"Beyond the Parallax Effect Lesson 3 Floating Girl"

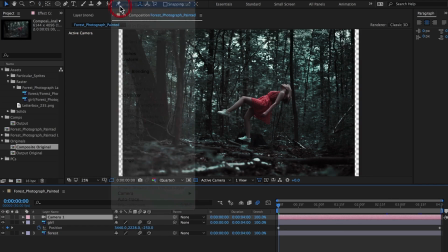The camera lens is a little too wide at this point. Open the camera settings and select the 80mm preset.
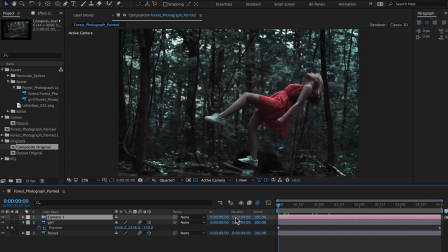This is looking better. Set keyframes for the camera's Z rotation to give a little more movement to the camera.
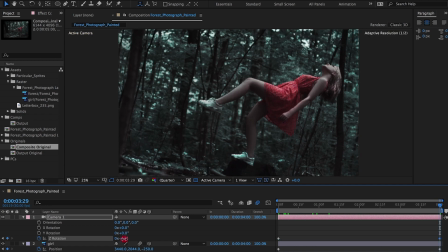This camera movement is similar to the astronaut scene camera we previously created. A slight camera rotation adds to the floating feeling of the scene.
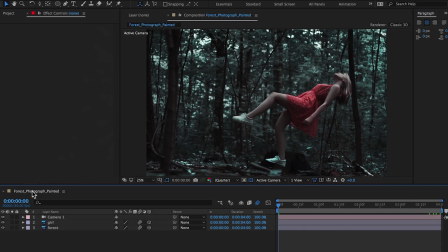To keep things tidy, rename this composition Composite. It is now time to add the leaf particle effect. Create a new solid layer and name it Leaves.
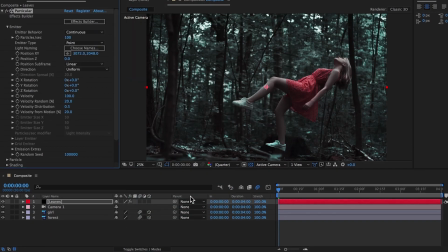Add the effect Trapcode Particular to the solid. Click the Effects Builder tab.
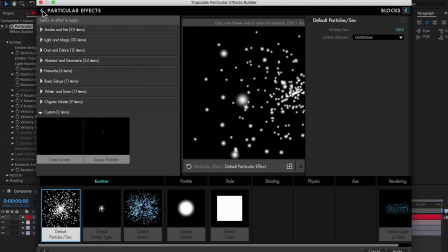Under Custom, select the Forest Leaves preset.
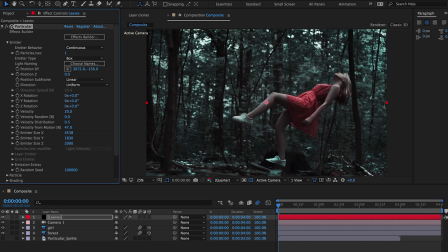Reposition the emitter position XY on the Y position and turn up the Emission Extras pre-run to 100.
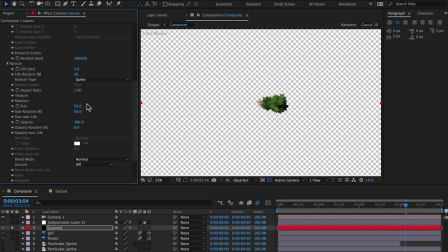If you do not have the particular effect preset, here is a time lapse of how the leaf particle system is created.
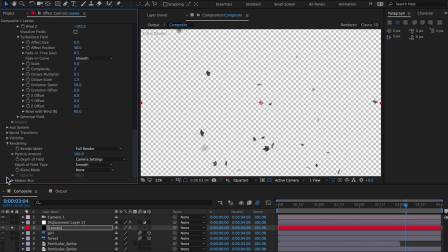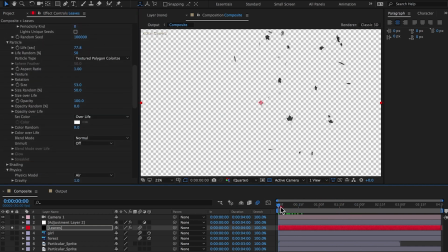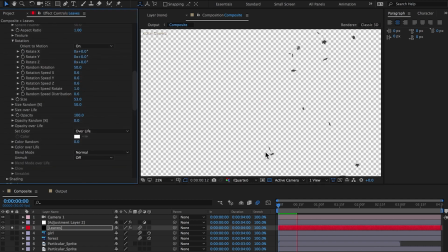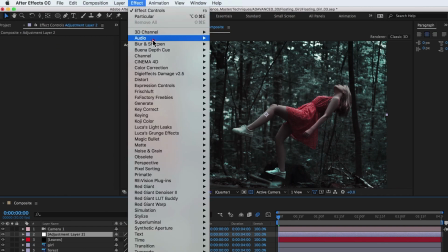Now, create a new adjustment layer and add the effect Camera Lens Blur. This can be found under Blur, Camera Lens Blur.
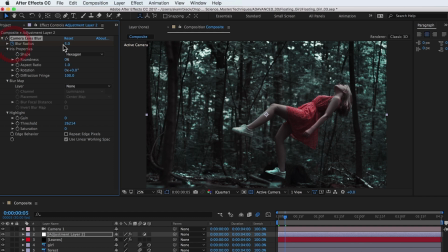Move a few frames into the timeline and set a keyframe for the blur radius. Crank this value up to about 50.
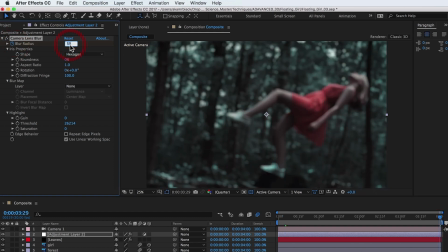Move to the end of the timeline and set a second keyframe.
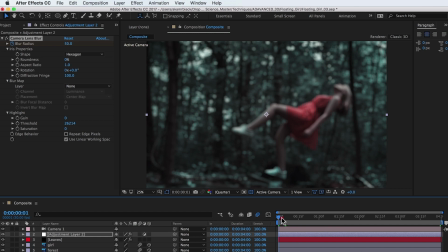Set this value to around 5 so that the blur on the image resolves with a subtle blur and is not completely in focus. In this scene, the imperfect focus effect makes the scene look more believable. In the project window, select the composite comp and drag it to the new comp icon.
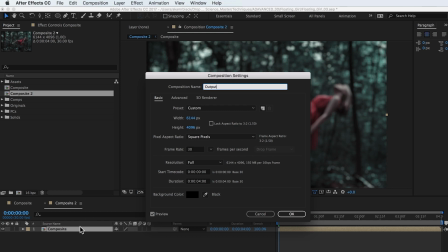Rename this new comp Output and set the width and height to 1920 by 1080. Scale down the composite comp and reposition as necessary.
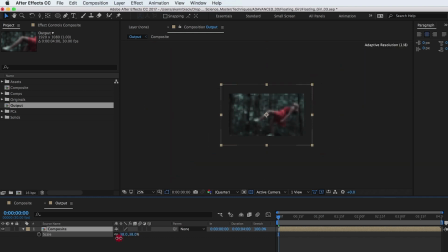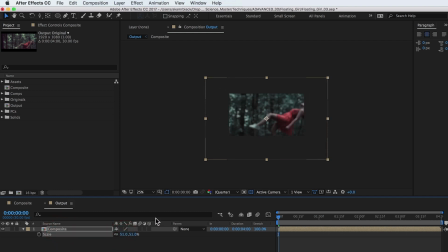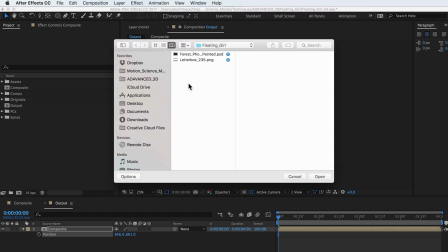Import the included letterbox PNG file.
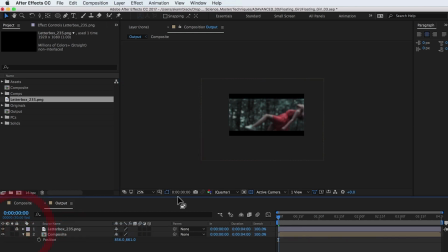Again, reposition and scale the composite comp, paying close attention to headroom. Also be aware of overall composition and placement.
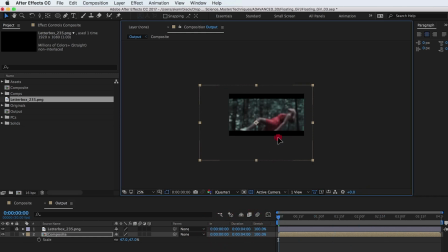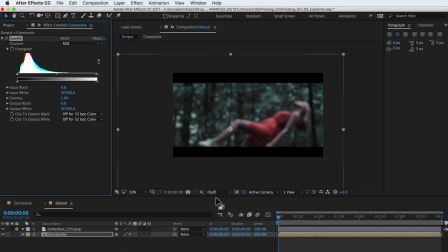Lastly, apply the Levels effect found under Color Correction, Levels. Adjust the level settings to achieve a cross-process look.